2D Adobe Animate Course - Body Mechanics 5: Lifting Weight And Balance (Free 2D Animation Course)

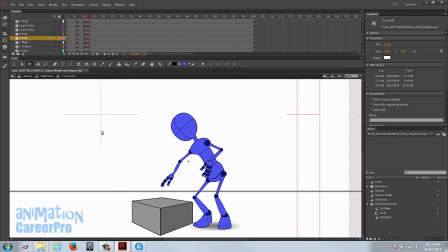(4:24)
Okay, so this should be good for this pose. I just noticed that I keep selecting this box by accident, so I just want to lock that for now. All right, so he's about halfway down. Let's go only 1 frame over on the timeline. And let's just set an entire new row of keys.
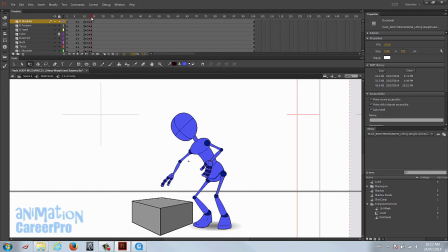(4:38)
So this next pose is only going to be posed 1 frame apart. So he'll pop down, but the pop won't be so noticeable because we're easing in this. This is going to be an ease in, and then he's going to pop, and then it's going to ease. Then he's going to ease into his final pose where he's holding the block. All right, so let's set this one. We'll change the torso to 3.
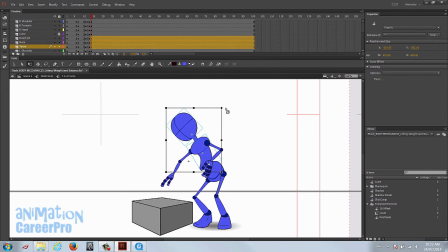All right, so we're gonna actually have him start to take a step here.
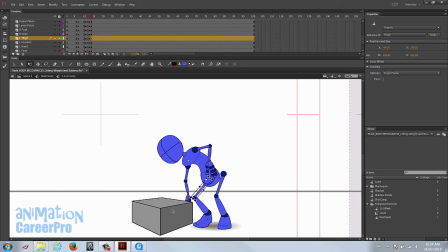(5:16)
So when he gets to the next pose, when he's grasping the block, his foot's gonna be behind, his right foot will be behind it. So we're gonna start him into a step.
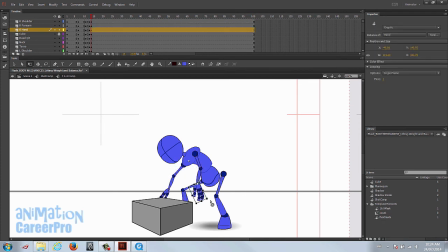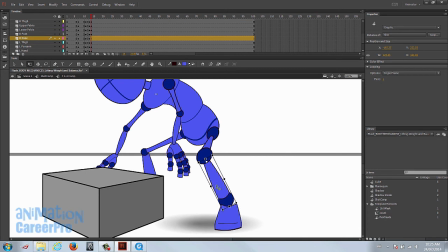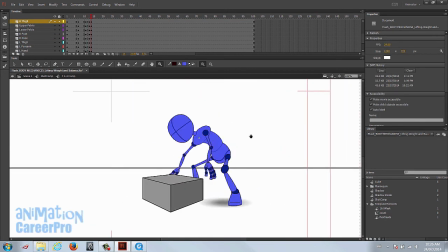(5:56)
Okay, so we have that pose set.
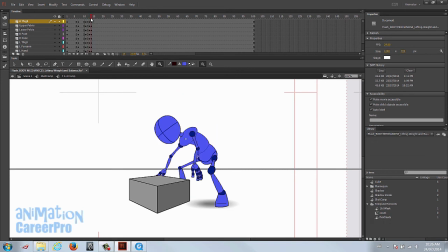(6:00)
Okay, so since he pops into this pose over one frame, we're going to add a bit of an ease after it, just to hide it.
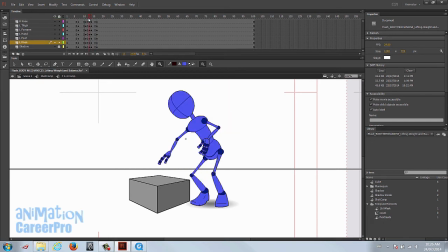(6:07)
It really works well in Flash. By easing him into it and then settling him after, it sort of hides that.
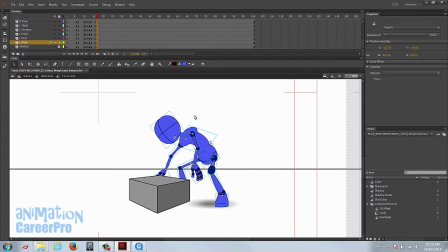(6:13)
All right, so on this next set of on this next pose, we're gonna bring him all the way down and grasp this block. So we're just gonna get his knees bent a little bit, extend his arms down. And we're going to plant his hands, one on each side of this block.
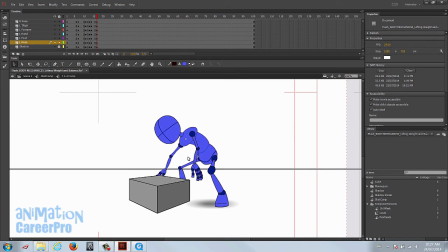(6:28)
And but we're going to leave his elbows bent for now. For the next pose, he's going to try and lift it, and the arms will be completely straight. So for this pose, he's just going to plant his hands onto the block. So I'm just going to set the cube to outlines so I can watch what I'm doing with the hands.
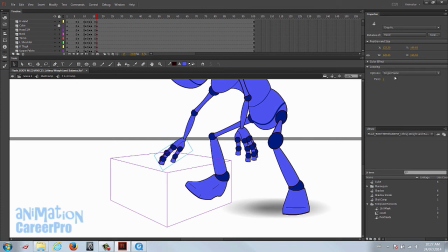(6:40)
I'm going to change this hand pose first.
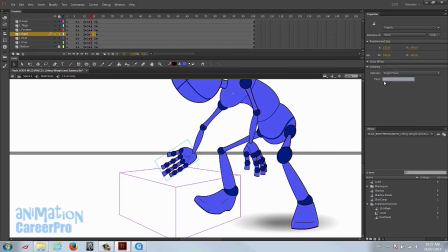(6:45)
Sorry, I'm just going to go back to the last pose and change the hand. So I'm just going back to the last pose for a minute.
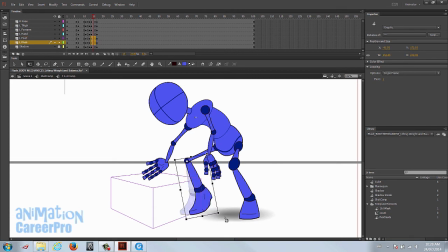(6:52)
I didn't want this foot to be all the way this far. We're just going to actually start to swing it, and then the next pose we'll actually plant the foot and the hands.
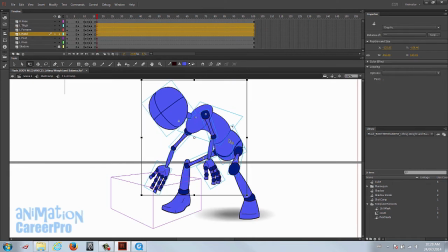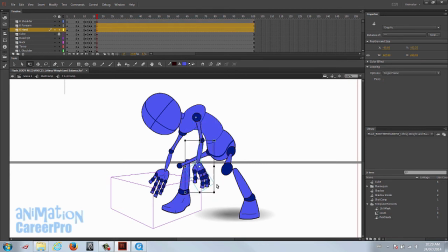Okay, so if your hand doesn't reach the box, we really need it to. So we're gonna select the entire upper body and just, and you guys can move one piece at a time if you like. I mean, it's up to you how you move these symbols around.
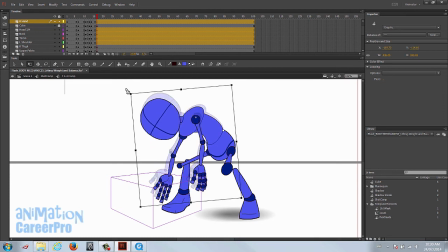(7:36)
I like to select multiple pieces so I can get it all moving at the same time. That way it ensures that, joints stay together and stuff like that. So I'm about to bend them down just a little bit more, and then we have to adjust the arms.
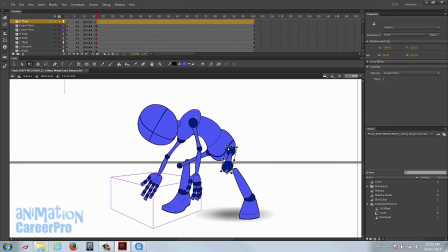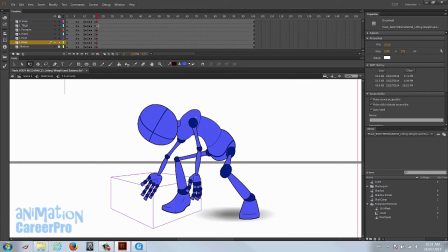(8:11)
All right, this should work. So your timeline should look something like this.
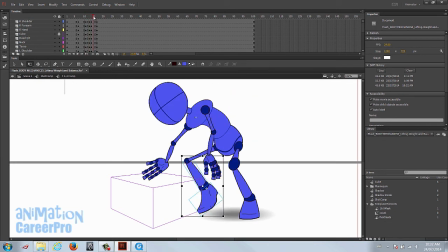(8:16)
Actually, here we went two frames apart, and then on the other ease we went one, two, three frames apart.
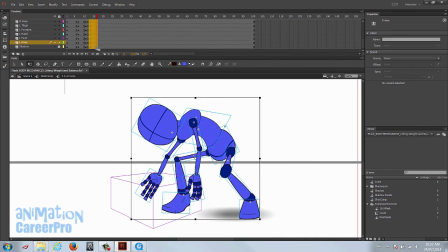(8:21)
So let's just drag this out, make these even. All right, so we have our anticipation.